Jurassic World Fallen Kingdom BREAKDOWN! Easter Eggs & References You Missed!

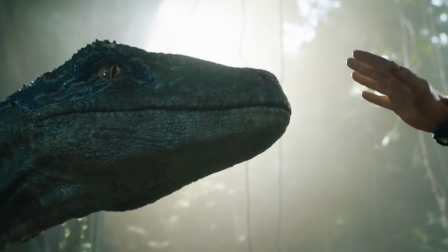4:02 Claire recruits Owen Grady, Chris Pratt, so that they'll have a better chance of getting the raptor blue, and then the two of them, along with Claire's assistants Zia and Franklin, head to the island.
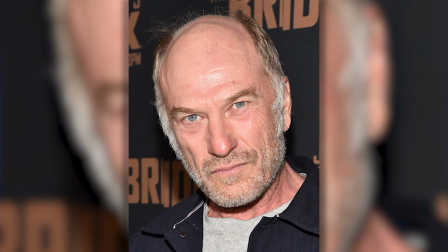4:10 There they meet Wheatley, who leads the rescue operation. He's played by Ted Levine, perhaps best known for playing Buffalo Bill in The Silence of the Lambs.
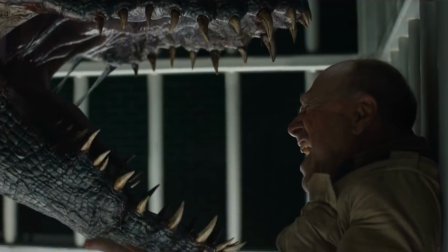4:17 Levine is a perfect casting choice here. Wheatley is a trophy hunter. He sadistically pulls teeth out of the dinosaurs that he catches for his collection.
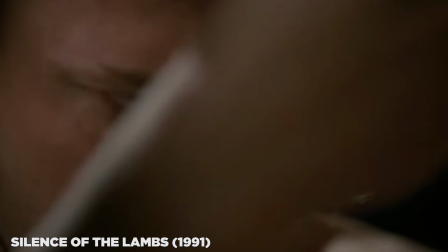4:24 Similarly, Buffalo Bill was a serial killer who skinned his victims to make his skin suit.
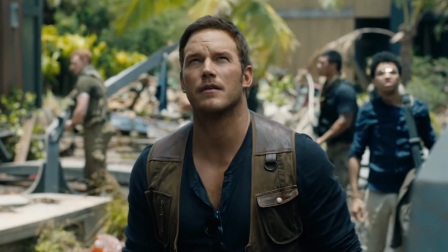4:29 The expedition on the islands and the ruins of the park produce a lot of callbacks and parallels to the past Jurassic films.
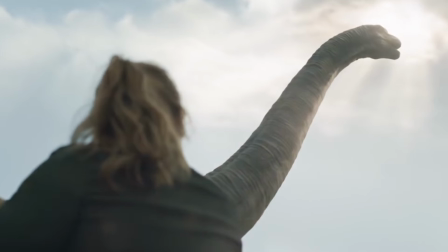4:35 The team is greeted by a massive grazing brachiosaurus, giving them the same sense of awe that the characters in the first movie did.
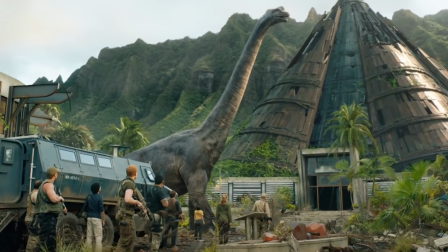4:42 And this callback is underlined by the music here.
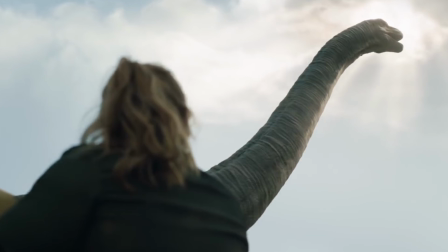4:44 The score in this moment mixes in John Williams' iconic Jurassic Park theme, reminding us of that memorable swell in the first film.
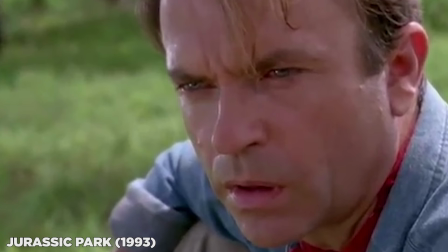4:52 Ugh.
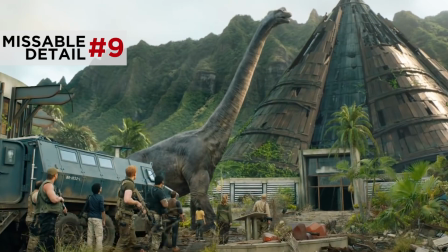4:57 Also, during the scene, you can make out a faded sign for Margaritaville.
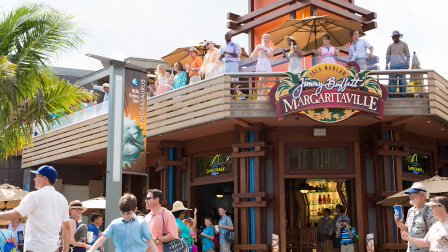5:01 That's calling back the restaurant in the park's main thoroughfare in Jurassic World, along with that movie's cameo with Jimmy Buffett himself.
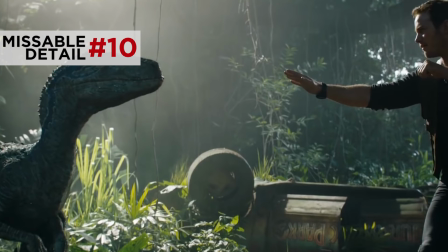5:07 Owen's search for Blue leads to this flipped truck with the old school 90s make.
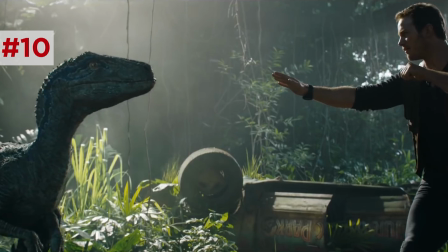5:12 Now, it's located at the base of this large tree, suggesting this could be the same truck that Grant, Tim, and Lexi were in the original Jurassic Park.
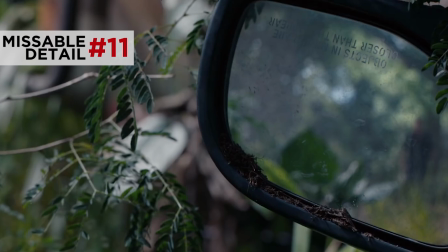5:19 There's also a close-up of the truck's side view mirror with the words "objects in mirror are larger than they appear."
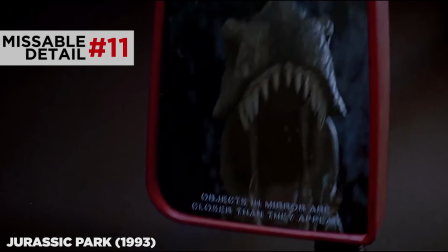5:23 That's a callback to Spielberg's memorable close-up from the chase scene in the original movie. During the volcanic eruption, Claire and Franklin are attacked by a baryonyx.
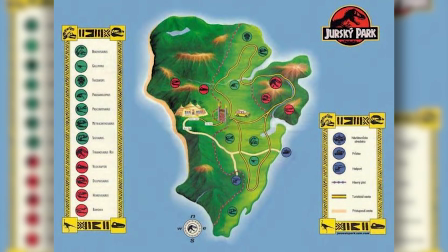5:31 That dinosaur's existence was hinted at in the first movie. It only appeared as a reflection and on the park map.
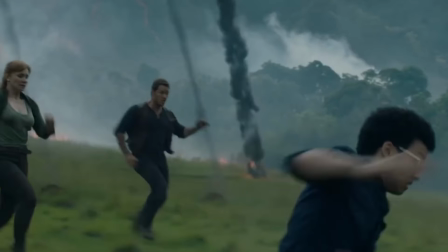5:36 The eruption leads to this massive stampede with Owen, Claire, and Franklin taking cover behind a fallen tree,
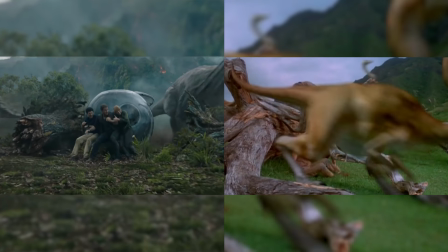5:42 just like Grant and the kids did during the Gallimimus stampede in the original movie.
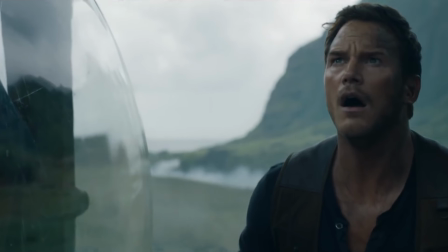5:46 At the gyrosphere, the Tyrannosaurus Rex appears with a last-minute save and a triumphant roar, echoing the last scene of Jurassic Park.
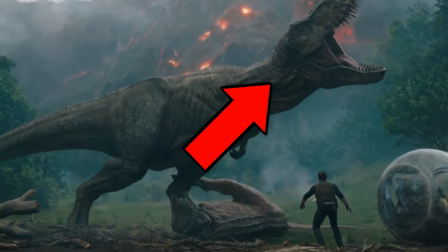5:53 And if you look closely, you can see that this T-Rex still has the battle scars from her fight with the raptors in the movie and the Indosaurus Rex in Jurassic World.
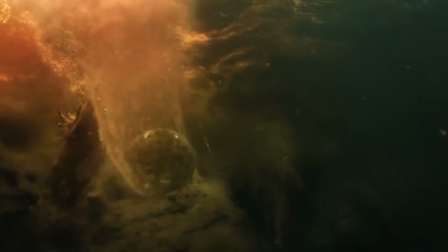6:01 They survive an intense gyrosphere sinking sequence and barely make it on the departing barge,
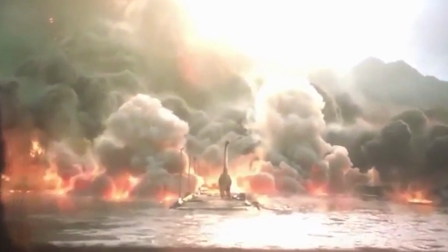6:07 turning back to see the saddest dinosaur in the world left behind on the dock.
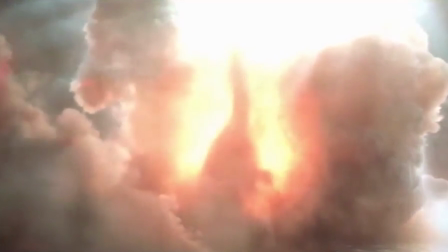6:12 As the ash overtakes this dinosaur, notice how it rears on its hind legs once more, reminding us of its introduction.
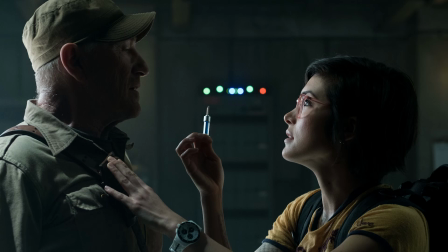6:22 Geez, bad music really undercuts any emotional moment, doesn't it? Moving on, Wheatley makes Zia operate on Blue's wounds, and under his breath he calls her a nasty woman.
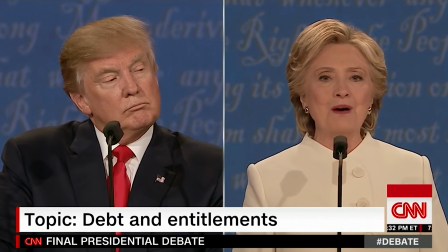6:31 Now, that's another political nod that I'm sure won't divide anyone.
But what we want to do is to replenish the Social Security Trust.
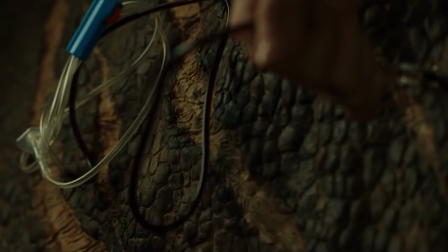6:38 And in order to save Blue, they need a blood transfusion from the sedated T-Rex, a scene that Bayona actually provided commentary for.
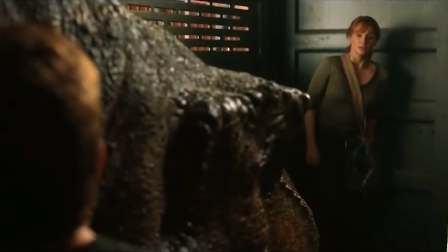6:45 He said that he pitched this scene to Steven Spielberg himself to try to have another moment of tension during this transitional section of the movie, and he loved the idea of giving the actors a practical effect to work off of. And he said it was Chris Pratt's idea for Owen to dive through the T-Rex's open mouth right before it snaps shut.
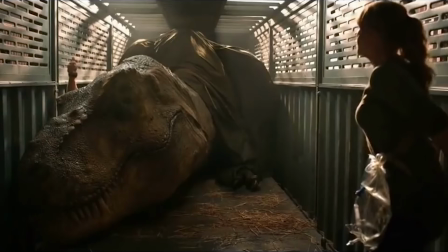7:00 And we get another nod to the original movie here when Owen sees the T-Rex's eye up close.
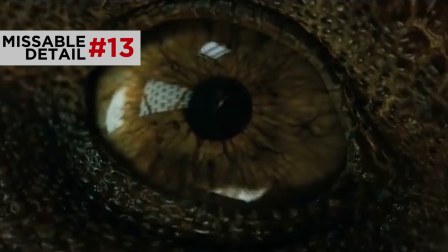7:05 Notice how her pupil changes size, just like it did when Lexi pointed the flashlight at it.
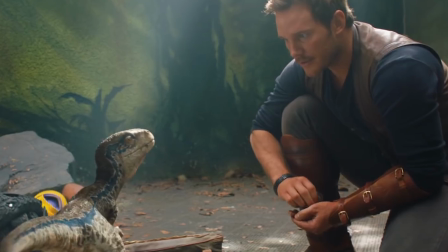7:10 During the surgery on Blue, Owen flashes back to his memories training the dinosaur as a baby.
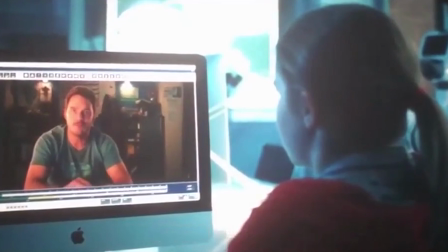7:15 This is intercut with Maisie back in Lockwood's mansion, watching recordings of these training sessions on the computer.
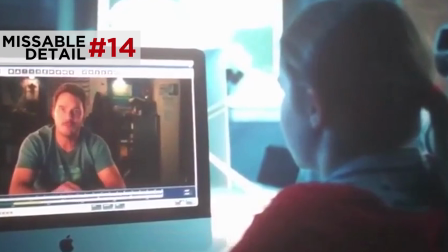7:21 And notice how Maisie's now wearing a red hoodie, which she actually wears throughout the rest of the movie.
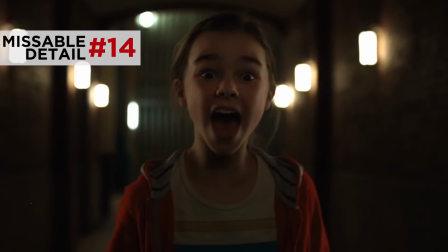7:26 Bayona said that this was a nod to Elliot in E.T.
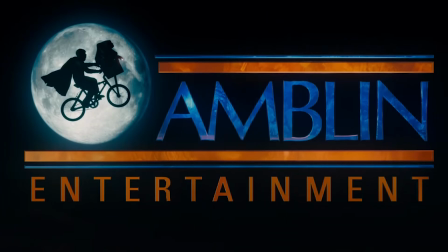7:29 Now, Fallen Kingdom was produced by Spielberg's production company, Amblin Entertainment, and Bayona included a few Spielberg homages that I'll get to later.
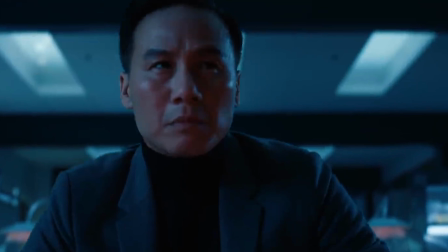7:35 Maisie overhears a debate between Mills and Henry Wu, B.D. Wong's character, making a return from Jurassic World and the original Jurassic Park.
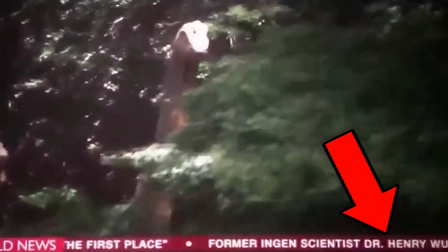7:42 Henry Wu's name also appeared on the news report headline ticker earlier on.
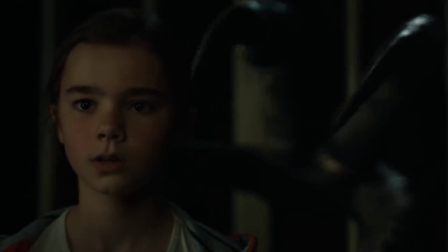7:45 And as Maisie backs away and hiding, she gets her first encounter with the Indoraptor in the cage behind her, as Claw reaches out to try to grab her. And this movie may be the first Jurassic movie to depict a dinosaur's upper claw in such a slow, creepy, almost supernatural type threat.
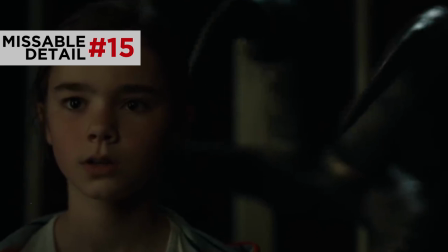8:00 Actually, Bayona said that he based this gesture on the movie Nosferatu.